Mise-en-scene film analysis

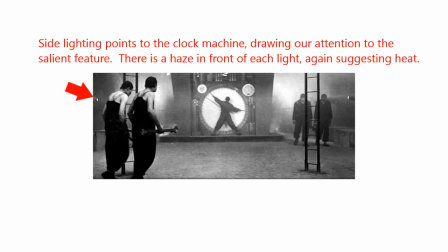You'll also notice that there is a haze in front of each light, which again creates that sensation that there is heat, that it is hot underground working.
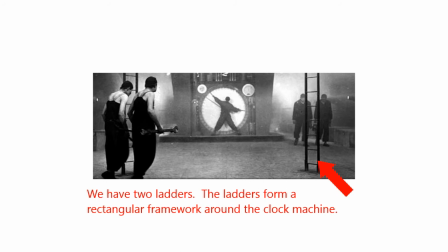We've also got two ladders in this shot that are forming a rectangular framework around the clock machine. There's a couple of things that we can say about the ladders. Firstly, that rectangular framework. That rectangular framework is a common theme in the film.
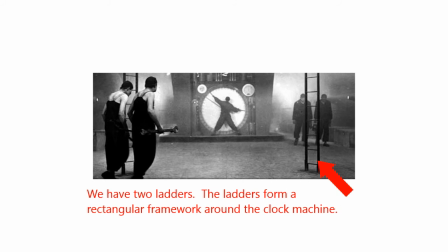Lang uses rectangles, ellipses, semicircles, circles, and triangles to help add meaning to the way he perceives the people. In this instance, the rectangular form shows the uniformity of the workers, showing us that they are an organic mass, and it
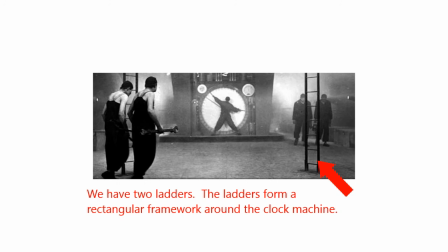is a reminder that we do not have individuals amongst the workers. There's also the idea that the ladders are going up to the city, and that perhaps the workers actually have freedom to come and go as they please, yet no one is on the ladders.
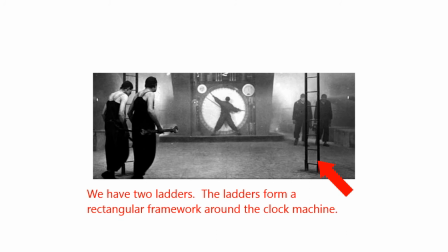So you have to question, why is that? Why are they not taking advantage of that freedom? Is it only a perceived freedom? Or is it something else? You might be able to come up with a different interpretation of the meaning of those ladders.
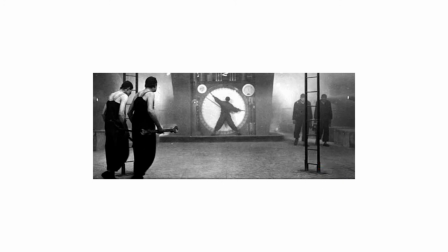This is only a small look at how we can analyze each frame, but it gives you an idea that within each frame, within the mise-en-scene, we can look at how lighting, the color patterns, we haven't even spoken about the colors, the light and the dark, the shading,
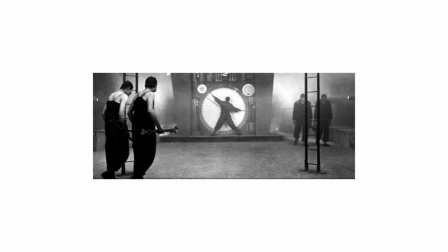but that all of these things are used together to create meaning. In this case, we are seeing that the men and the machine are not separate. It is drudgery, it is hot, it is hard work to be doing these 10-hour shifts on the machines.
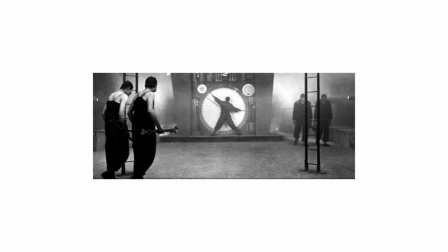We don't have individuals. Everything's worked together with more than one person. And of course, the bowing of the head, the facelessness, the dehumanization of the individual as a element of being part of that machine.
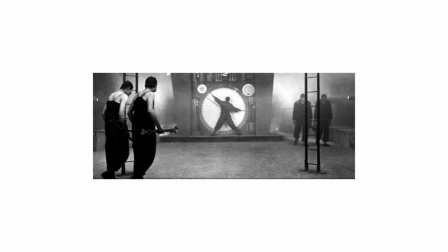Anyway, I hope this helps. This is just an analysis of one shot. It's not a full analysis. You can draw more from it by looking at the lighting, and if you were able to listen to it, watch the film and listen to the soundtrack, you would also get an idea of what the music is doing at the same time,
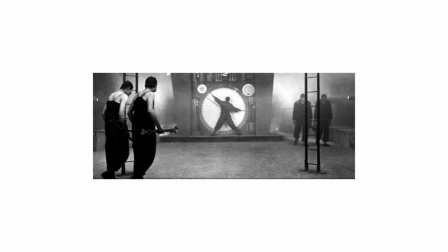and if there's any dialogue. Of course, this is a silent film, so there's no dialogue, but you get the picture. So this is how you would do it, not just for this film, but for any film that you are analysing. I hope you enjoy it.